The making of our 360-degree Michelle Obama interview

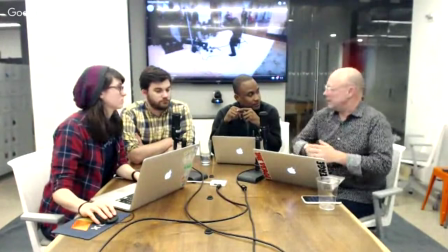And so I think from when we were working it out, we came up with the selfie idea.
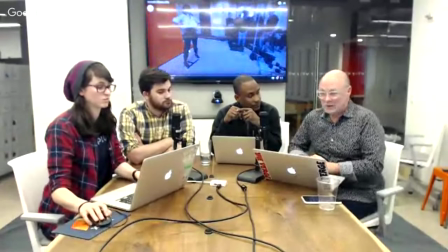We did some tests. The White House loved it. And we went off to do it. But the thing that was so important is we had to do this for real. We had to take that orange background to the White House. We had to set it up.
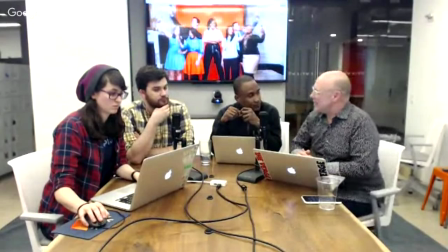We had to get her real team there and to sort of show the background because otherwise it would have looked like we shot it in the studio.
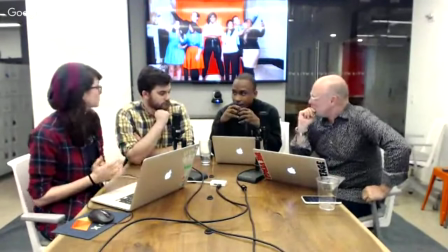So from a design standpoint, why the orange? It's the Verge orange, right?
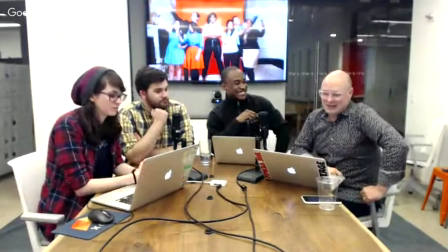And it's just, you know, it's a lovely color. It's warm, it's bright, it's crisp.
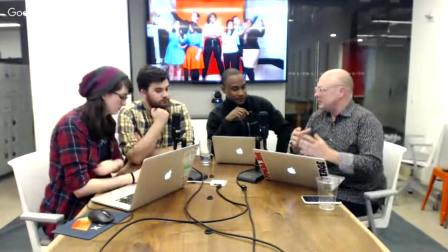And the other thing was, you know, this is an opportunity to photograph Michelle Obama, the first lady, in a way that's never been done before.
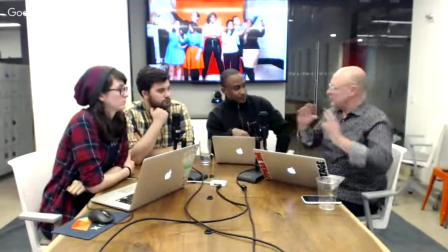We don't want this to look like a good housekeeping cover or something else.
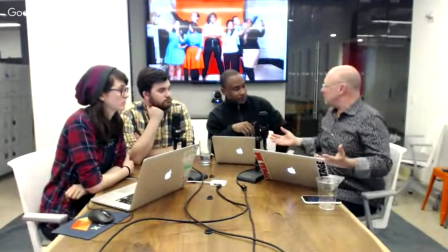This had to be for us. We had to own it. And what better way to own it is to embed the color of the verge in the very pictures.
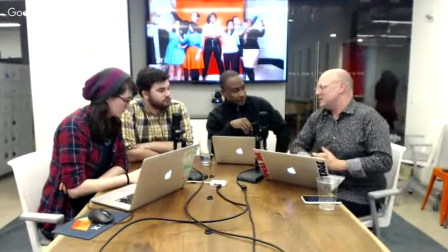They're not going to work anywhere else. That's what was so important, I think. Absolutely.
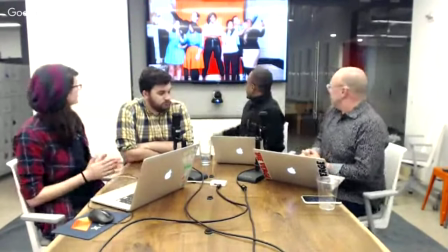Absolutely. Yeah, and I mean, you can see it makes her truly pop out, right?
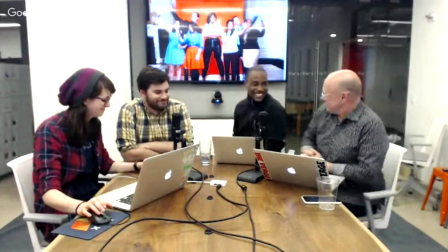Like a warm summer day. But it wasn't. It was January and it was freezing.
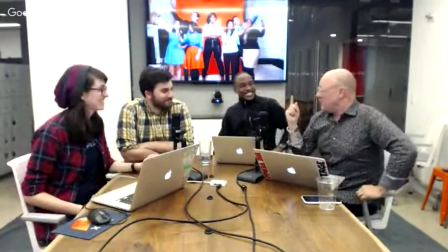And I, if everybody remembers,
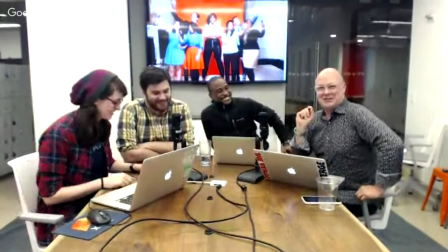spent 50 minutes outside of the main security while I had a little bit of an instant getting into the White House.
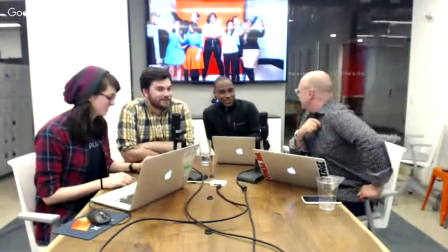But they let me in and they were very nice. And thank you very much. James is just too charming to not let in.
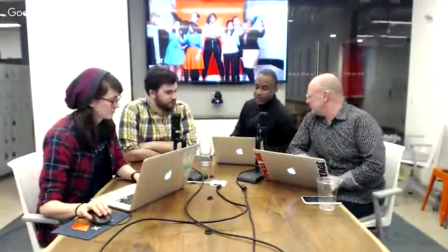So yeah, so we came up with this idea of shooting it in 360,
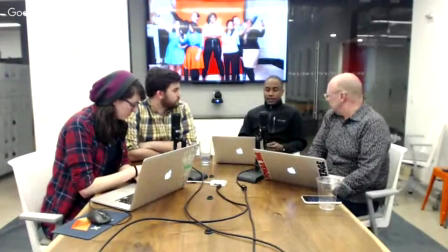we came up with the idea of bringing in our verge orange into the White House and kind of creating this really cool hip look,
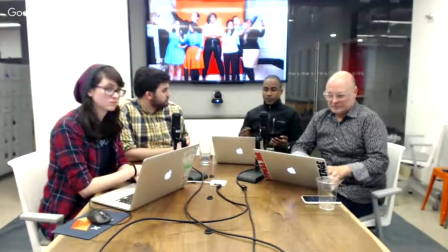right? So take me through some sort of ideas. First, I guess let's talk about video.
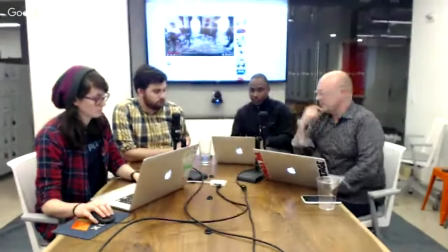You know, 360 with motion graphics and animation sounds pretty crazy, right?
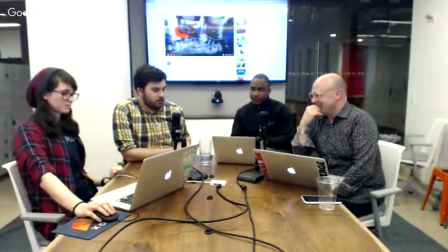I imagine that the process of,
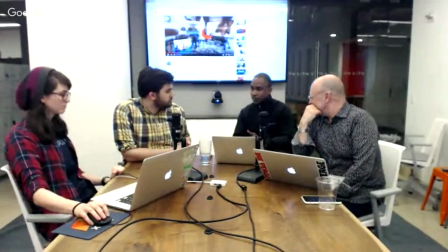you know, how do you take the 360 space and incorporate graphics and so they're not
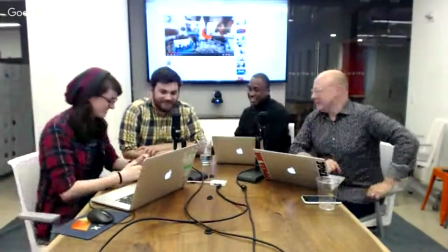jarring or, you know, really wacky.
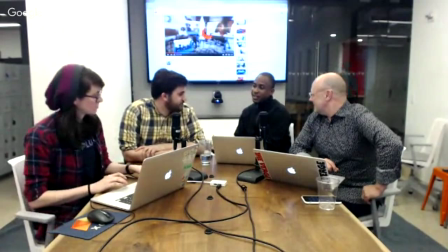How, you know, how did you maintain this consistency and look and flow?
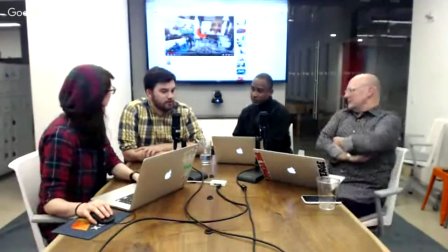Right. So, I think the main sort of idea that I always kind of came up with
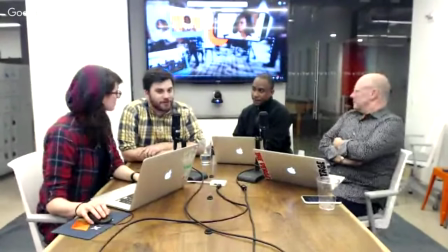And I'll throw credit where credit is due to our past alum,
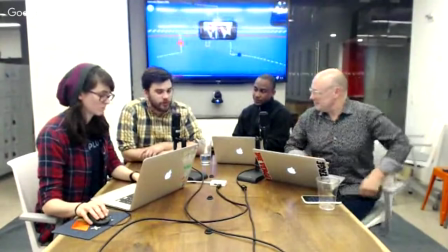Phil Rubibero, who made a series for us called The Big Future, where we had interviewed Bill Gates in a regular interview.
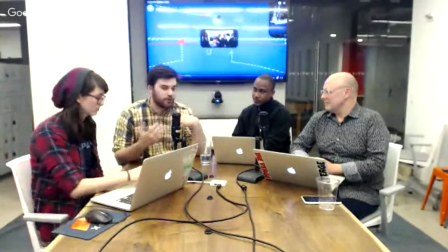And he took that interview footage, mixed with a little bit of a VO script, and made these really beautiful motion graphics that helped take a standard interview and expand it
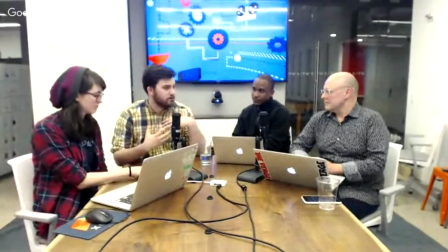out into this big sort of infographic explainer video on a subject with an interviewer.
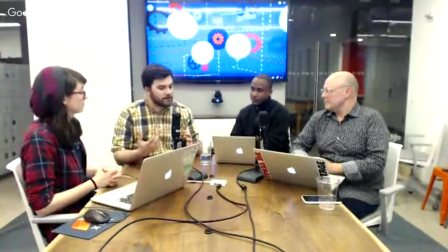And it was really great and it was really inspiring to this piece, which was, okay, can we take that,
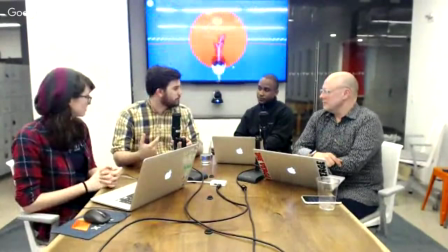can we take that feel and incorporate that into a 360 space, taking away sort of that,
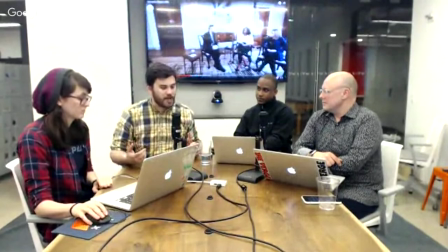oh, you're just in one room and there's only one thing to look at and you get bored after you've kind of looked around for a little bit.
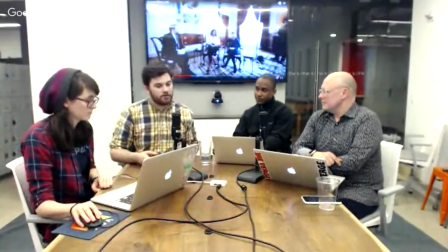Here we've injected things for you to look at as much as it makes sense.
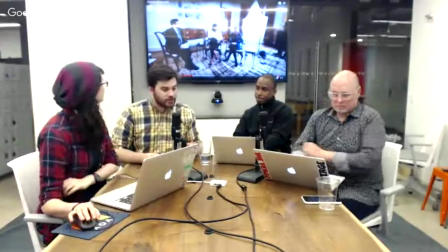and actually so talking about process for doing it I'm going to shift that to Miriam a little bit because
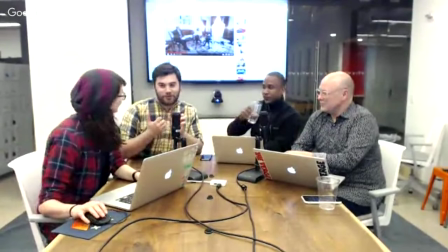she was the integral in figuring out all the technical things of this
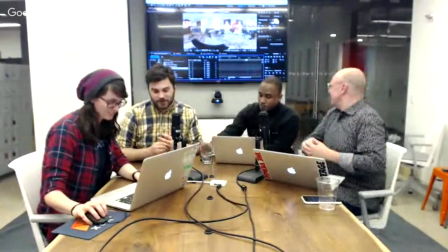and yeah let's bring up After Effects and just kind of look at this for a second so get you an idea
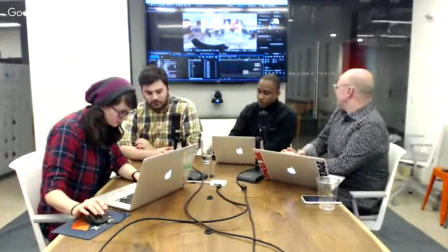of kind of the scale of it our main comp has 129 layers all
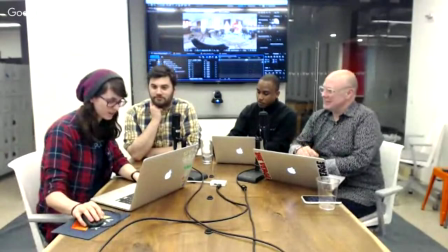moving around at once so forgive my tiny little laptop if it is creaking along trying to keep up
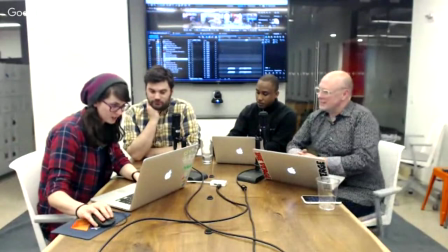So what our main workhorse when we did this was this software called Metal,
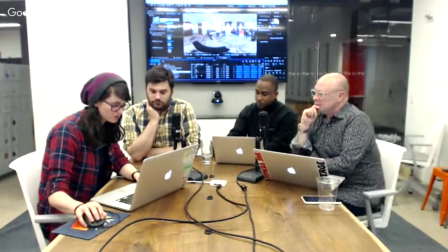which allows you to take 2D animations and bring them into the 360 space.